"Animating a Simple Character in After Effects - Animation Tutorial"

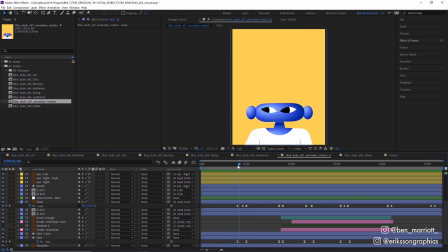(4:09)
To get the correct ear in front and behind the head, what I did was I duplicated each ear so I had a left and a right ear in front and behind the head, and with the front ears I animated the opacity property of each, from 0 to 100 with whole keyframes, so when one is 0% opaque, the other one is 100%, turning one off and one on when the head turns.
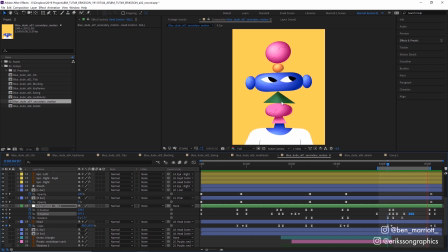(4:29)
And I added a small secondary bounce to the head as the purple ball hits it on its way down. The last step was adding the details.
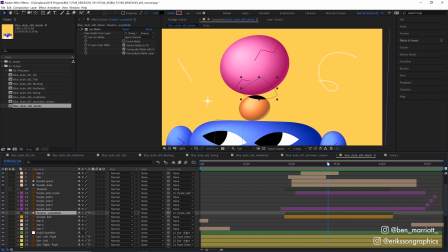(4:35)
For the shadows, I created a black shape layer, added the set matte effect, taking in the matte from the layer below it, and then parenting it to the shape above, so it only appears when the objects get close.
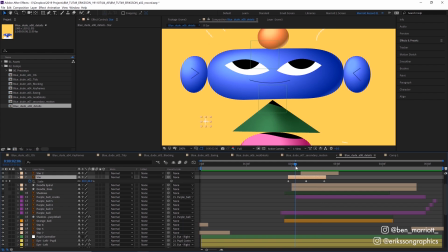(4:44)
These styles were animated by just increasing the scale position and then decreasing it again.
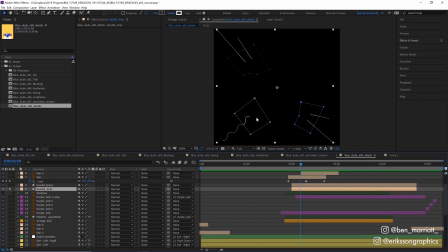(4:48)
And for these exploding little line bursts, for the three in the bottom left, I extended the drawing so they were longer and they almost touched the edge. And then I've animated them just using a mask on each one. So each one has a mask and that moves from the center outwards, revealing part of the line underneath. And that gives the illusion that they're bursting outwards.
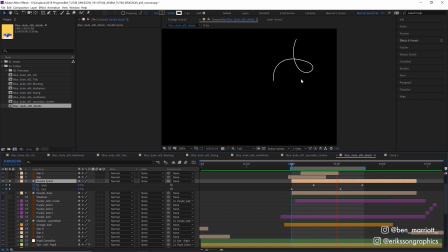(5:05)
For this squiggly one up here, I used trim paths and put this on a separate layer so that these little loops would work nicely and look like it was drawn on, which I couldn't do with a mask.
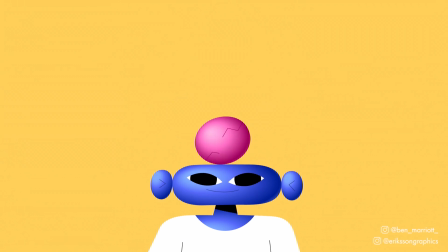(5:13)
And this was the final product. I find it really useful to only concentrate on one element at a time, working from the most important movement down to the little details.
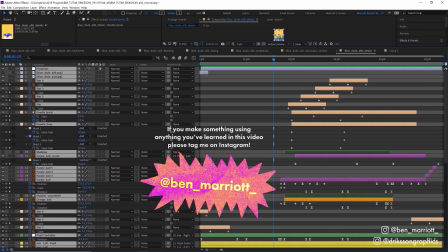(5:23)
We end up with a lot of keyframes and reactive animation at the end here, and that can be really overwhelming to get started with if you don't have a clear process. I've made a short playlist of some related videos that I think you'll enjoy if you've made it this far. I'll see you in the next video, and please consider subscribing if you'd like more of these videos every week.